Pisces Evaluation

With me, Jenny Lewis. And me, Lucy Clayton. Top stories today. The new upcoming band Pisces hits #1 with their new music video, The Currents. Today we're able to talk to executive producer Megan Weir to gain an insight into how they used, developed and challenged existing conventions from other music videos. Hello Megan. Megan? And Megan. Okay, we seem to be experiencing some delays. Technical difficulties. Megan! Oh! There she is. So, Megan, what conventions did you use whilst producing this music video?
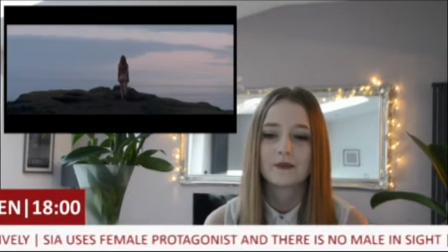1:12 The first music video we looked at was She-Wolf by David Guetta featuring Sia. We were drawn to this initially because of the stylistic nature of the video,
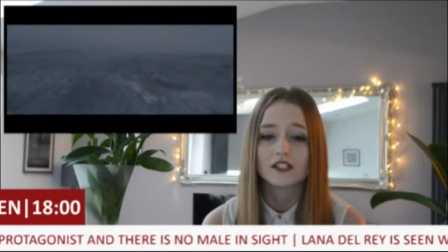1:21 with its focus on creating an aesthetically pleasing product, was something we wanted to draw on ourselves with our own video.
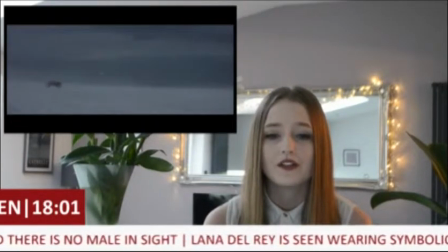1:27 When analysing the video, we noticed the use of a wide establishing shot,
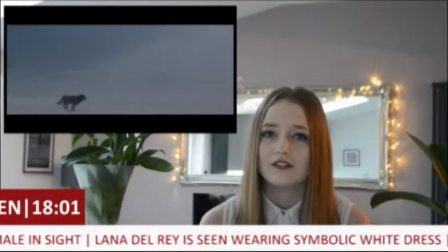1:32 which aimed to set the scene of natural environments and highlight the aesthetic beauty of this.
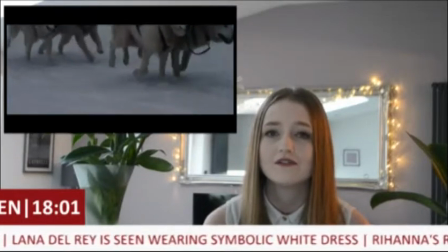1:37 This is a convention used in videos of our genre,
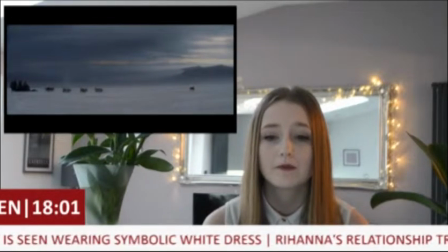1:40 used both stylistically to emphasise the beauty of the landscape and also to establish the scene in which action will take place.
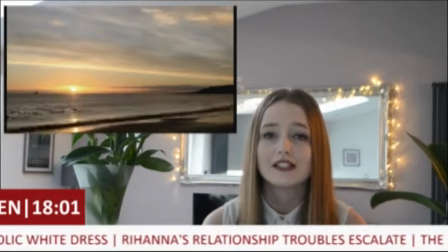1:47 We thought this could be used in a particularly interesting way with the opening of our video, as we wanted to show beach scenes so it would encapsulate the natural beauty of this.
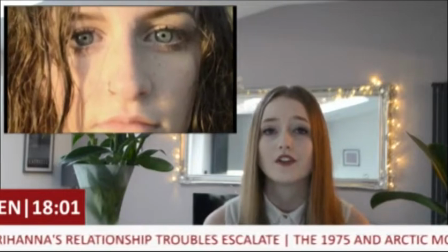1:56 We can see this in both the rough cut and the final cut,
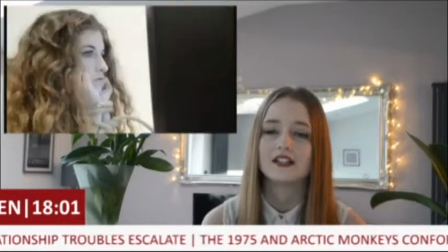2:00 and it shows a very poignant difference within the asylum footage and the beach footage.
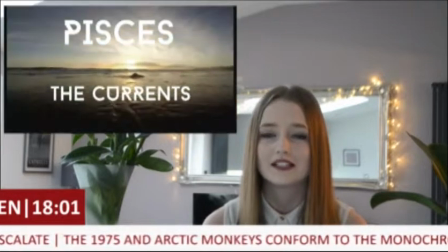2:05 The use of these wide establishing shots ultimately tricks the viewer into thinking that all will be okay, much like the protagonist when she enters this beach environment. Our wide establishing shots therefore largely develop conventions, as normally they're used to establish a really beautiful, aesthetically pleasing scene, whereas we then subvert this later on in the video. We can really see how you've used this convention, but like how you've developed it further to appeal to your audience and indie pop genre. So Megan, how have you developed another convention?
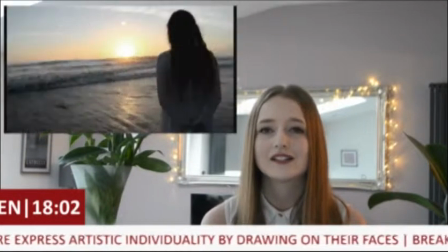2:35 So the protagonist in our video wears a white dress to symbolise this sense of purity and innocence.
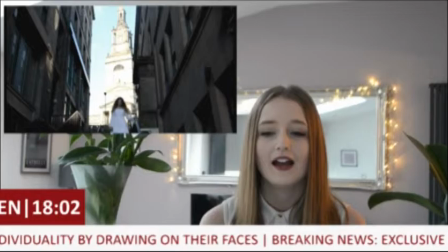2:41 White is a convention of most music videos, and it symbolises and expresses virtue and naivety. This is important for our protagonist, as we needed her to represent this sort of lack of awareness when she entered this new world.
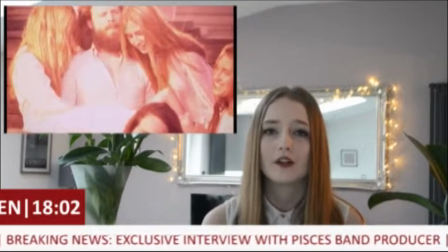2:56 We gained this idea of using white symbolically through Lana Del Rey's video for Freak.
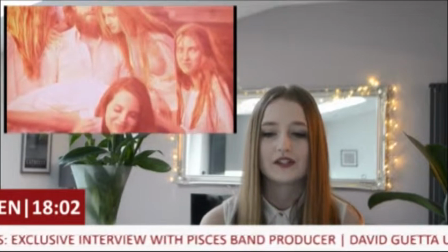3:01 It's in this video where she uses multiple mid-shots of a young girl in a white dress.
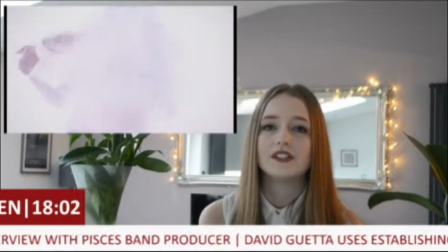3:07 The mid-shot is necessary in order to establish the significance of the white colour of the dress.
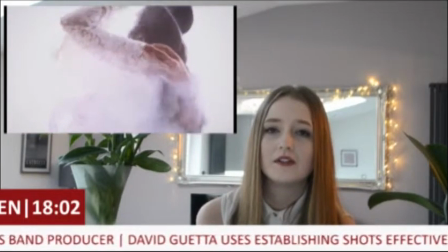3:12 We use mid-shots repeatedly in order to ensure the distinction of the white dress in the video.
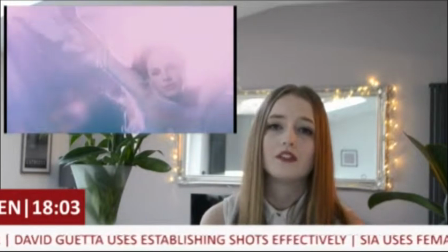3:18 It was also important for us that we used these mid-shots throughout the video in order to show the
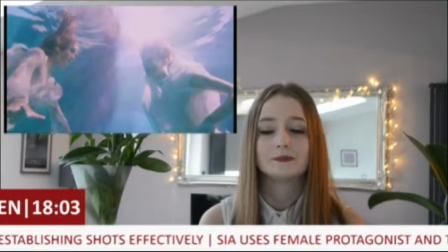3:24 deterioration of purity of the white dress as it began to get muddied. As she progresses throughout this world, we develop the convention of using white.
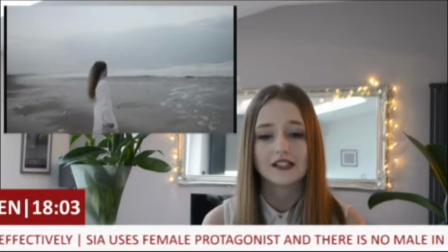3:33 Her dress becomes dirtied and it represents the tainted nature of this world.
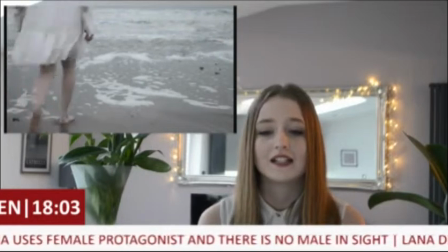3:37 The world has imperfections and this obscures her initial perfect view of society. The viewer is therefore introduced to the strong connection to politics within the song lyrics, and they consequently begin to connect the song lyrics to the narrative itself. We really like how the visual symbols are used throughout to show the viewer the state of the protagonist. It's really interesting. So Megan, what conventions did you challenge? Our video challenges specific conventions through our choice of narrative.
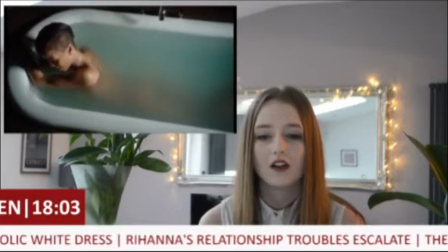4:09 We studied the video Stay by Rihanna, where the narrative alongside the lyrics focus on an unhealthy, unstable relationship.
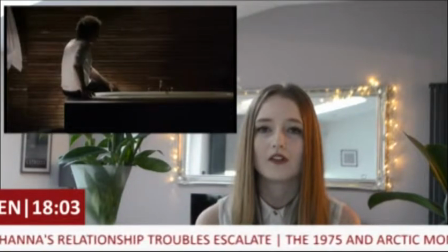4:16 Due to the nature of our music video being indie pop, we thought it was important to look at pop conventions and then see how we could challenge these.
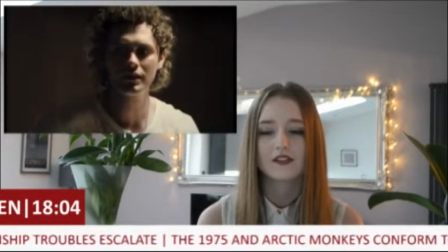4:23 We see relationship narratives very often within the pop genre.
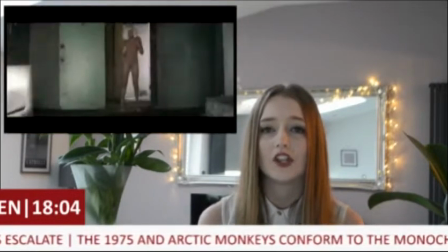4:28 So we then studied the video for Chandelier by Sia.